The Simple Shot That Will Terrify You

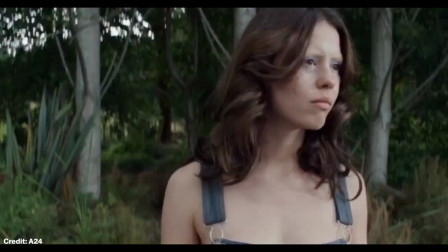0s
This scene from the horror movie X is terrifying.
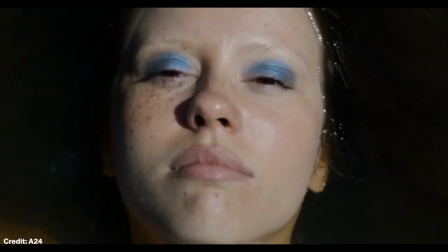2s
It's an exceptionally well-crafted scene, and I think this shot in particular encapsulates why it's so good.
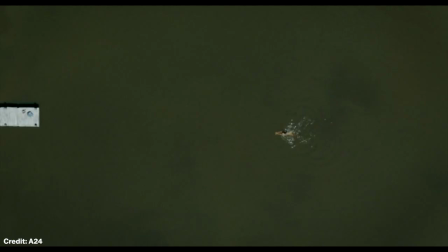9s
This is Maxine, played by Mia Goth, and she's gone for a swim in this murky lake. But uh-oh, there's an alligator. We watch as Maxine, oblivious to the alligator's presence, nonchalantly makes her way back to the dock.
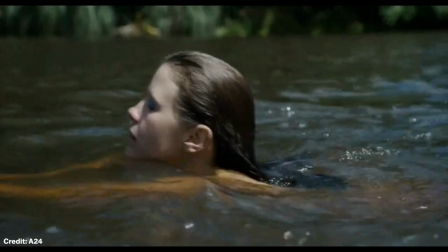22s
Things are nail-bitingly slow as we watch the gator slowly begin to catch up with her.
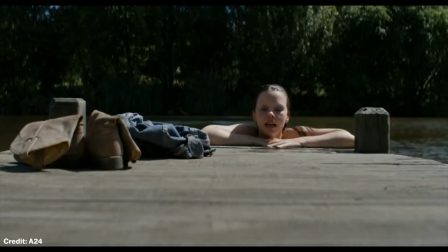27s
After she arrives at the dock, she pauses and takes a breath.
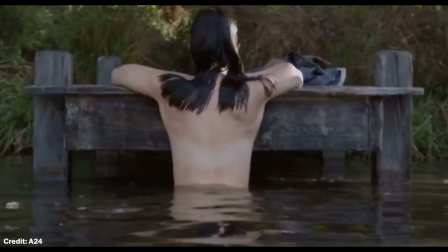30s
The gator gets even closer, and just before it's too late, she finally lifts herself to safety.
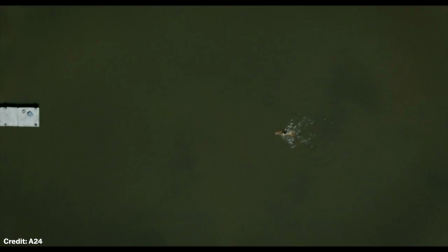36s
This scene is packed with suspense, and I love this shot in particular.
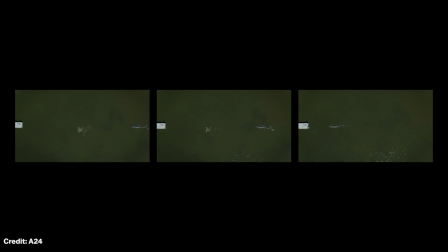42s
We see this shot three times. Once when the alligator is introduced, once with them both in the middle, and once when Maxine has reached the dock.
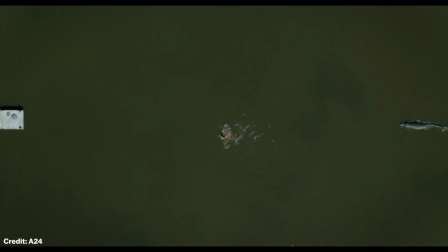49s
Because this shot is taken from the same position each time, it functions perfectly to establish a distance between not only Maxine and the alligator, but also, perhaps more importantly, the distance to the dock.
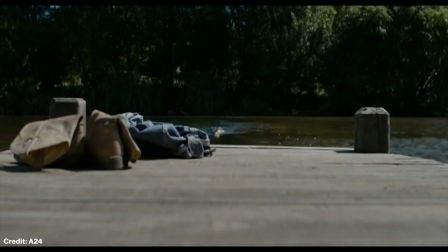62s
I think the inclusion of the dock is fundamental to why this shot works so well.
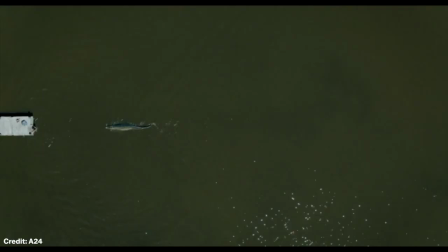67s
The dock represents not only Maxine's destination, but also her safety. We know that if she can get up on that dock, she is safe. Therefore, all in one shot, we can see our protagonist, Maxine, the danger they face, the gator, and their salvation. the dock.
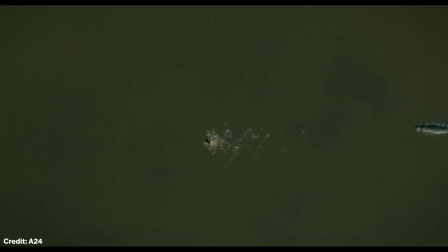83s
If we were to zoom in and cut the dock out of this shot so we could only see Maxine and the gator, I don't think this scene would be anywhere near as effective.
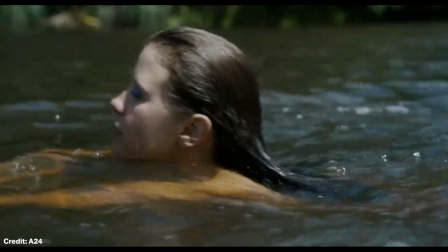91s
Watching the scene now completely changes how we feel about it. Without the presence of the dock, we can't see her route to safety.
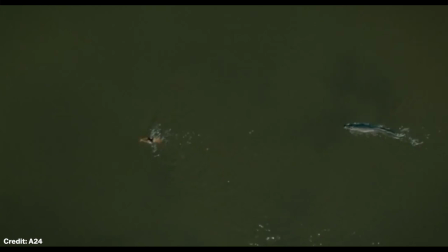98s
She looks trapped in a big expanse of water, and escape seems futile.
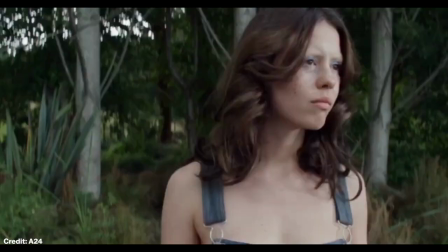103s
Even though we've seen the dock earlier in the scene, without the visual reminder, it might as well be a mile away for all we know.
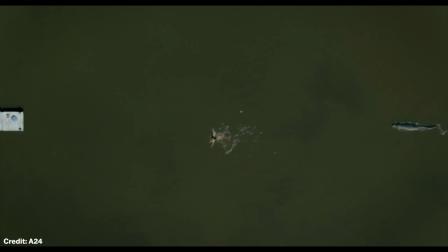110s
Secondly, this bird's eye view gives us a clear understanding of the relative speeds between Maxine and the alligator.
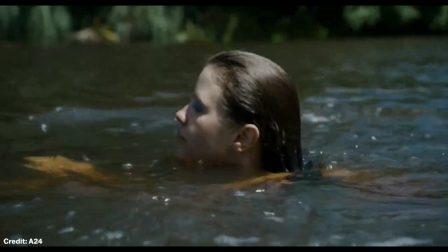117s
You find yourself trying to do the mental maths to figure out if she's swimming fast enough to get to the dock before the gator gets to her.
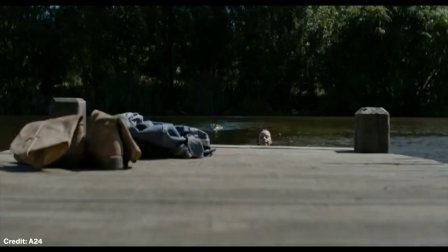124s
And the best thing is, you're not sure. The shot and the action is so perfectly pitched that you can't tell if she's going to make it or not.
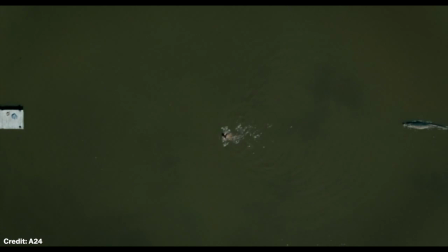132s
But at the same time, it's not a done deal for the gator either. One of the reasons this scene is so suspenseful is because it's so finely balanced. And when the scene cuts away to a close-up of Maxine, you are begging that it cuts back to the overhead shot so you can see where the gator is again.
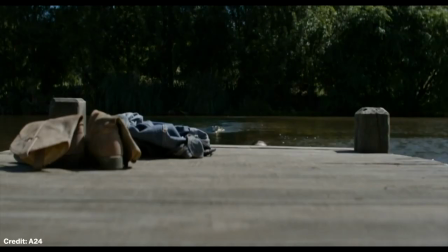149s
This shot impressed me so much when I first saw it, and for such a simple scene, the amount of suspense that director Ty West builds is phenomenal.
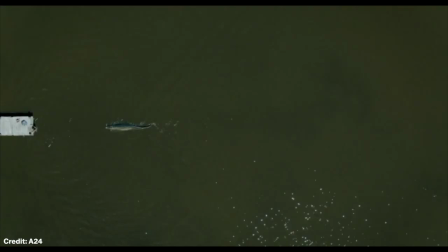158s
And that is why I think that this lake scene from the movie X is a magnificent movie moment.